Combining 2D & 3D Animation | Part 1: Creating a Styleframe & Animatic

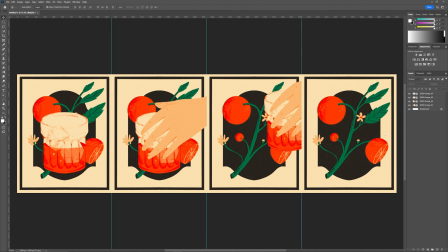251s
I want it to loop like a gif so you can kind of see the sequence of events here and it just kind of loops back kind of in a ping pong way. So it's pretty simple to see that there's just four basic motions kind of going on here and obviously it'll be a little
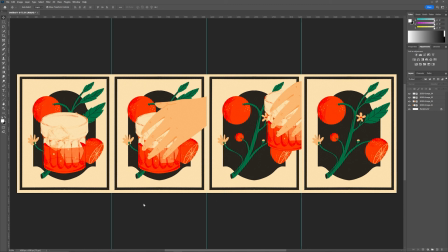267s
more complex when we're actually animating in After Effects but just for an animatic purpose I think this is a good start. So next I'm going to throw these into After Effects and we'll create an animatic. So the first thing I'm going to do is make a new composition.
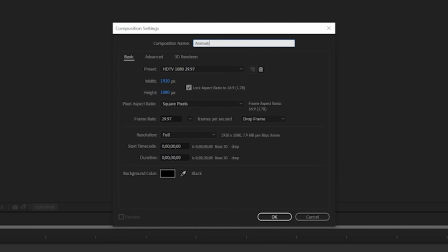281s
I'll just name it animatic 01 for now. And the file size that I have going is 1080 by 1350. And then I'll set this to 24 frames a second.
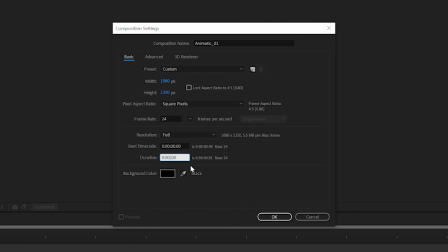295s
And then I'm not totally sure what the loop time is going to be for the GIF. but I think for right now I'll just make it at maybe like eight seconds.
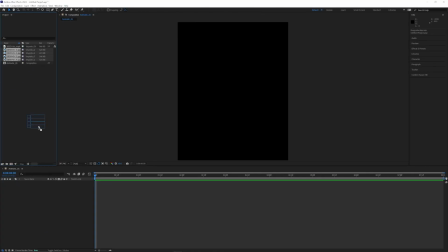304s
So I'm going to throw in my animatic references and my hand reference. I'll just drag those four here and then I'll just kind of cut
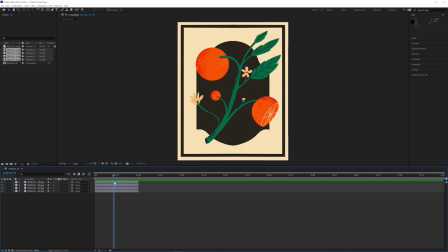313s
these up and kind of mess around with the timing of each just to see.
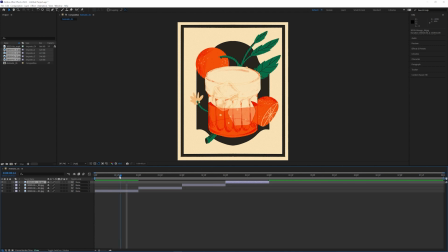323s
I'm just going to sequence these out manually real quick and then obviously we're going to start on this frame where there's no hand.
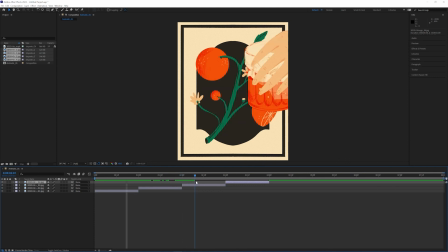330s
Then the hand will come in, take the glass, and then it'll go out.
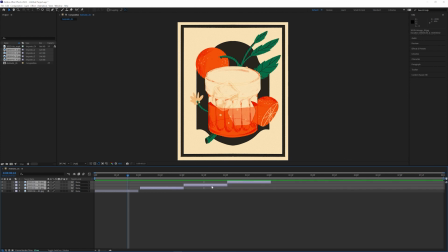334s
So I want the glass to be on a little bit more before that hand comes in, so I'm going to lengthen this first bit. But I really want for this first bit of animation for it to really establish the subtle movement of the
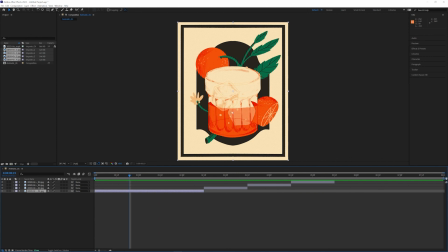348s
branches and the ice kind of moving and the bubbles and liquid kind of moving around on its own. And then it'll kind of be more of a surprise when the hand comes in to take it away.
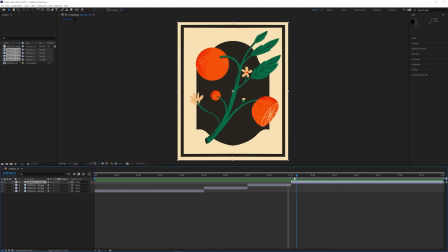360s
And I think, I think here too, we kind of, we want to create that loop as well. So the hand takes the glass away, takes a drink, and then I think maybe around here, I'll shorten that.
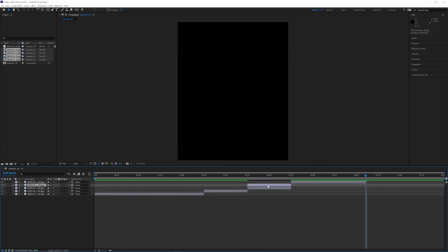374s
I'll kind of reverse it to where I get that,
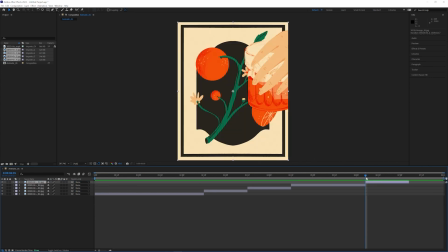379s
this frame before to come back in and to set the glass back down. down so that it fully loops to the beginning. But there's going to be quite a bit of hand coming in, hand coming out, and then hand coming in and out again.
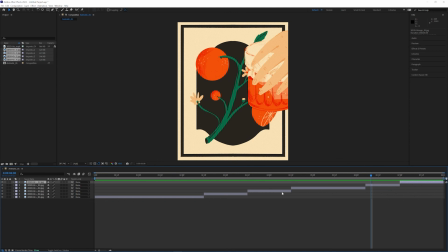398s
Maybe we need to move these around just a little bit just to account for that. And again, this is going to be much more refined during the actual like animation pass,
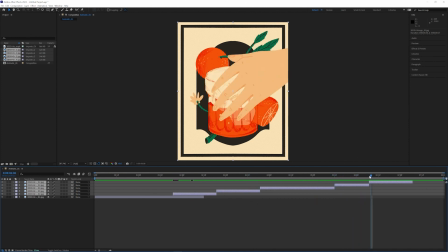407s
but for an animatic, it's good to kind of know some general timing reference for sure.
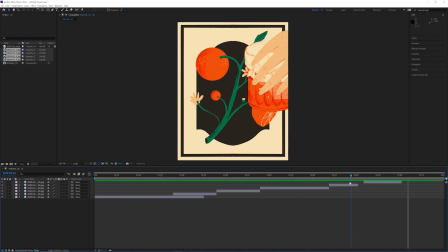412s
If I was a little smarter, I would have probably exported the glass and the hand on their own layers so then I could actually be a little more detailed with this animatic and have them move on their own and not be just for images to work with.
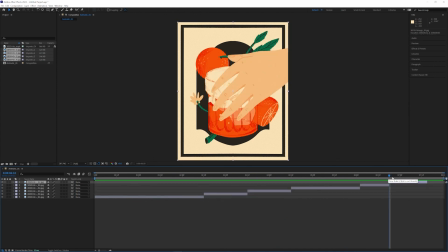428s
So learn from me and my mistakes and go a little step further. As long as you understand what you're going for and know what you need to do, then that's really the best thing you can do. And here I'm also going to see what it's like to add in that hand reference that I kind of made for this reason.
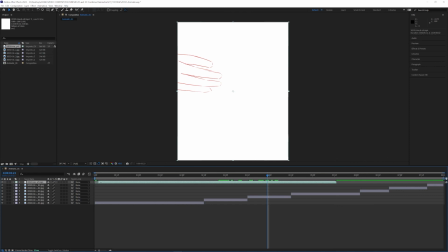447s
I'm going to change the blending mode to multiply just so I can see a little bit better.
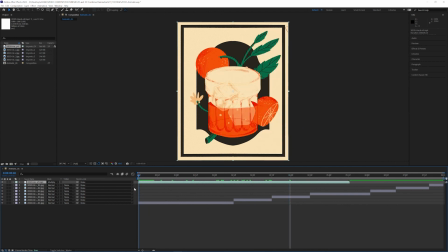454s
I'm going to flip that. So we can kind of see at the beginning of this the hand already kind of comes down. So I'm going to keep note of that position there and try to match that up with when the hand is like fully down like that.
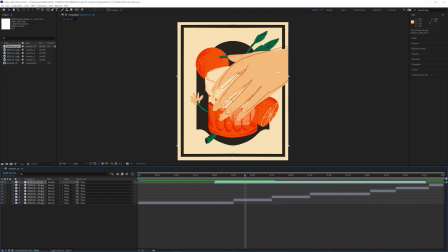473s
And so you can already see that the timing is kind of off and I'm not staying totally true to this frame by frame super rough animation that I have of my hand coming in to pick up a glass but I think obviously it's much more accurate so I might try to kind of
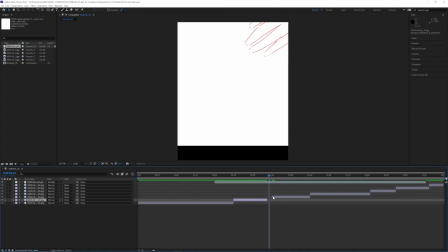489s
finesse the timing on these frames just a little bit to match with that.